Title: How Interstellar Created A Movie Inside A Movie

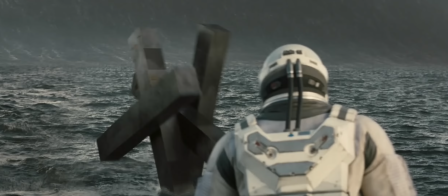(4:10)
But it's around this moment you might notice something. From the moment we arrived here, Hans Zimmer, the film's composer, has been doing something borderline subliminal.
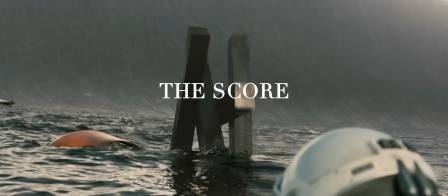(4:18)
He's using the score, sound, to etch the stakes into our mind.
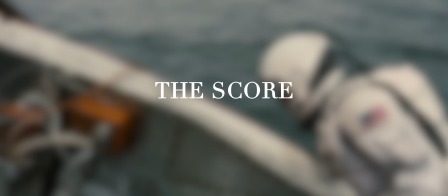(4:23)
Just listen. What do you hear? Clock ticking? A metronome running?
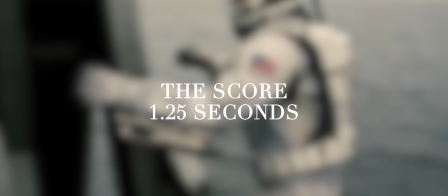(4:29)
That ticking noise ticks about every 1.25 seconds.
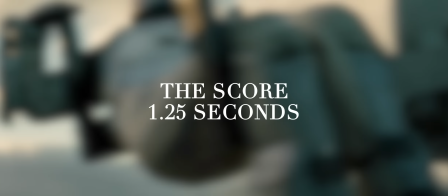(4:33)
Every tick, every 1.25 seconds, is a whole day passing on Earth.
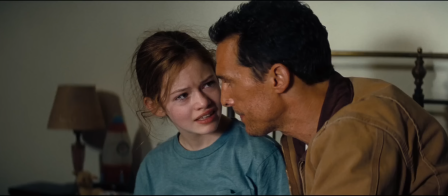(4:40)
Through Zimmer's score, we can literally count, hear the days passing by, the time wasted.
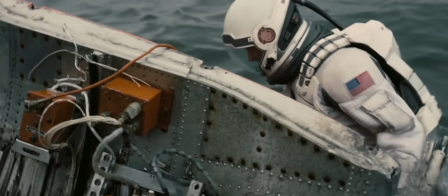(4:47)
And now we're reaching a crescendo. That ticking clock has turned into an orchestra of suspense.
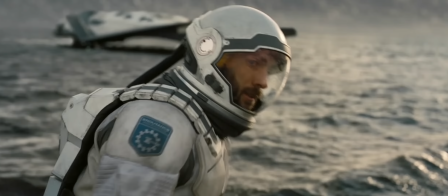(4:51)
Brandt is trapped under the data itself, and it's all going to drown this moment.
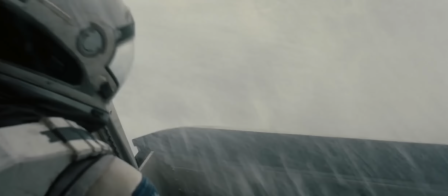(4:57)
TARS saves Brandt. Doyle washes away.
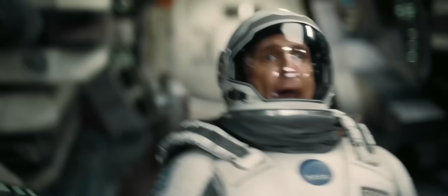(4:59)
And so too does the ship as it comes crashing over the wave, waterlogged, stuck for an hour, and then silence.
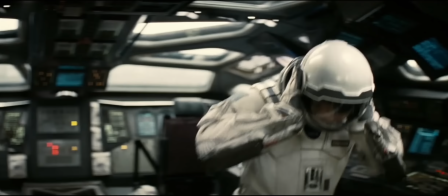(5:08)
In the middle of this set piece of the story, everything just stops. And we learn just how bad it is.
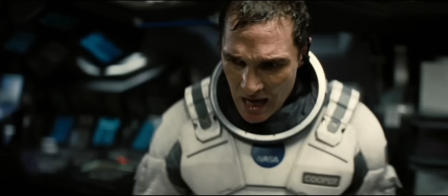(5:15) What's this going to cost us, Brandon? A lot. Decades.
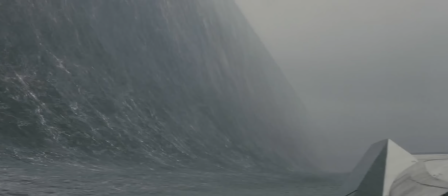(5:22)
And we sit here with them until it starts again. The clock, the wave, the stakes, the years, it's all here.
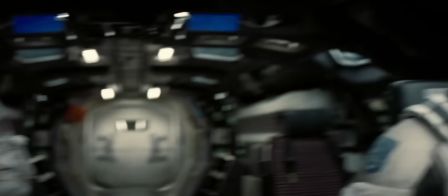(5:30)
Nolan releases, for a moment, us on this ship stranded for a reason,
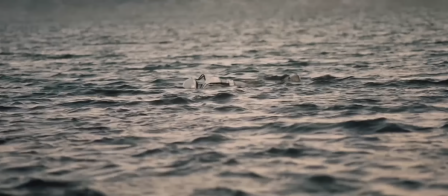(5:36)
so that this can sink in, so that we can breathe. Breathe before the water literally swells again.
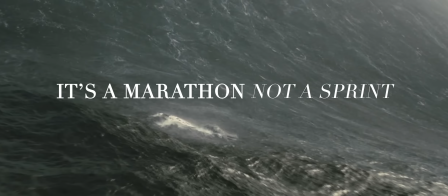(5:43)
But brutally and masterfully, those breaths are short, because we're still here.
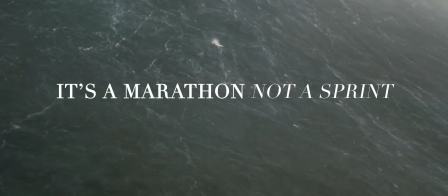(5:48)
And to humanize the moment, he even goes as far as to shift the aspect ratio from a grander screen encompassing ratio
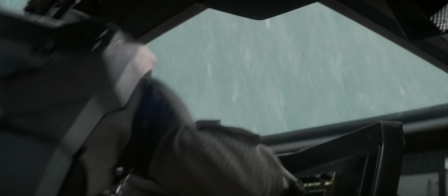(5:55)
to a more cinematic ratio once in the shuttle. Nolan isn't about a 16 minute fireworks show.
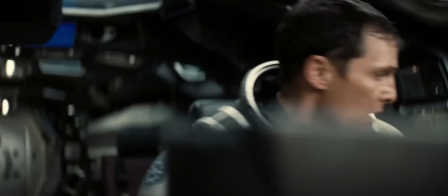(6:01)
It's why this moment is so effective. He wants you to take it in, to fear it while you're in it.
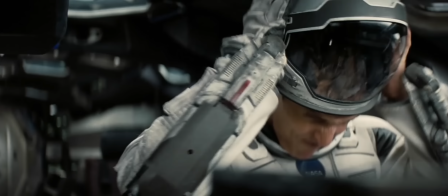(6:08)
And to do that, you have to be given the time, so that when that moment to breathe ends, there you are.
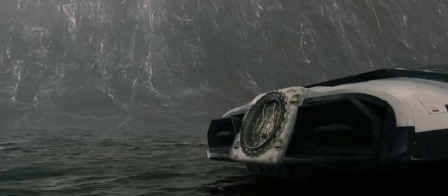(6:16)
That wave comes, the roar, the stakes, and then.
Inches up!
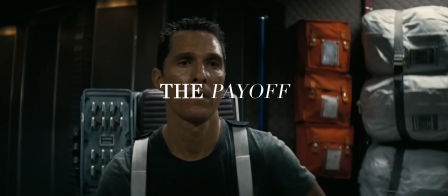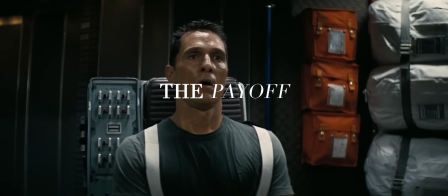(6:35)
This is Nolan's story in a story at its conclusion, the end of the tale.
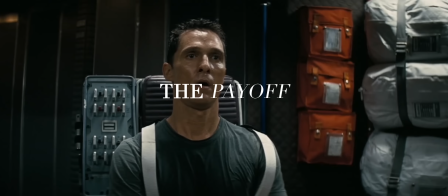(6:41)
Cooper gets back on the ship only to be told 23 years have passed, and he sits in silence as he watches the life he should have lived past by him,
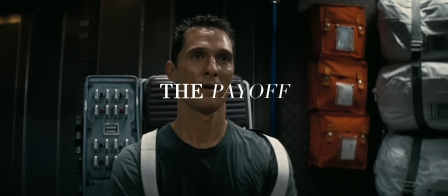(6:50)
until the videos end as his son and daughter let him go. To Cooper, it's been hours, and yet he's already been left behind.
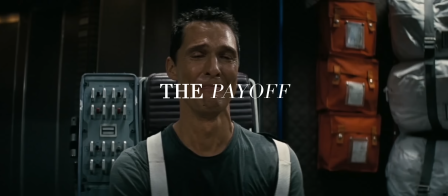(6:59)
It is gut-wrenching. Nolan doesn't take the easy way out, either. He doesn't just sit there and let the videos play.
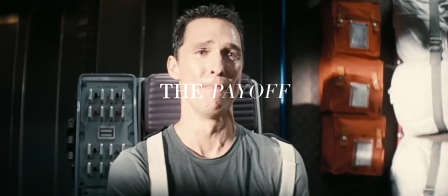(7:05)
He spends almost 65% of the sequence with the camera steady on Cooper's face, as McConaughey does his best acting of the film.
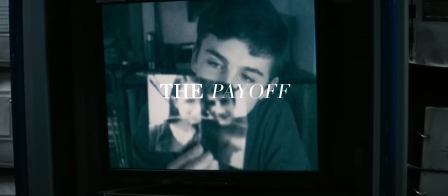(7:13)
Nolan knows that the reaction is better than the action, and so he keeps the camera where it matters.
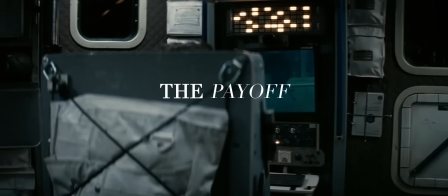(7:19)
And what does this moment say? Well, that maybe parenting is a journey that flies by you devastatingly fast.
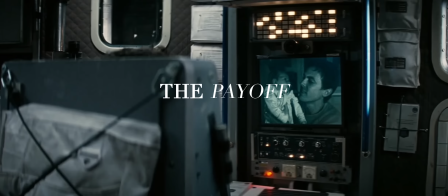(7:26)
That it's always better to be present. That stop and smell the roses thing? Yeah, that just might be good advice.
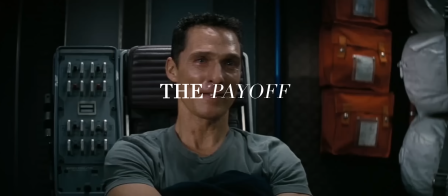(7:33)
Nolan's film in a film wants us to remember to appreciate what we have,
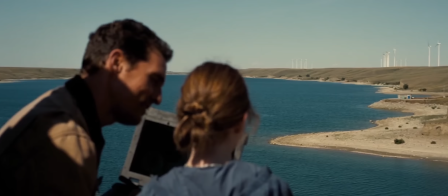(7:38)
to appreciate the moments we have with our children, to remember how ephemeral those moments really are.
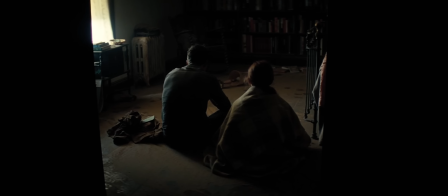(7:43)
As Brandt explains in the middle of the sequence,
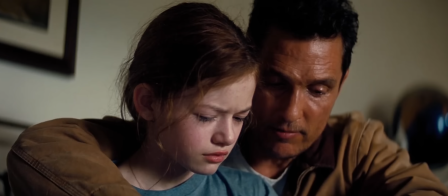(7:46)
we can't go back in time and fix, re-explore, re-experience, we can only go forward.
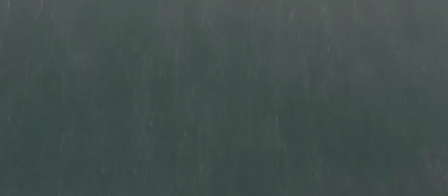(7:54)
And so in one sequence, Nolan has given us a setup, a twist, characterization, the conflict, the climax,
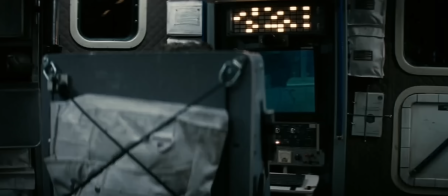(8:01)
the resolution, and wrapped it all in a tight, thematic bow in just 15 or so minutes.
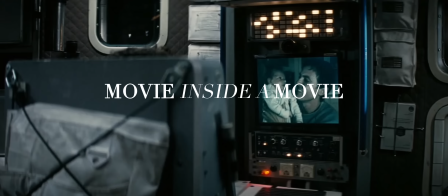(8:08)
A movie inside a movie.
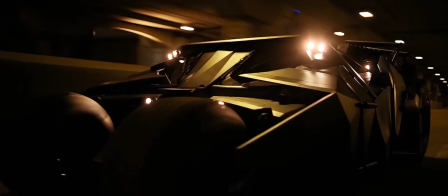(8:11)
One of the easiest criticisms levied at Christopher Nolan's films is that they are nothing more than their ideas, that they're the filmic equivalent of a concept car.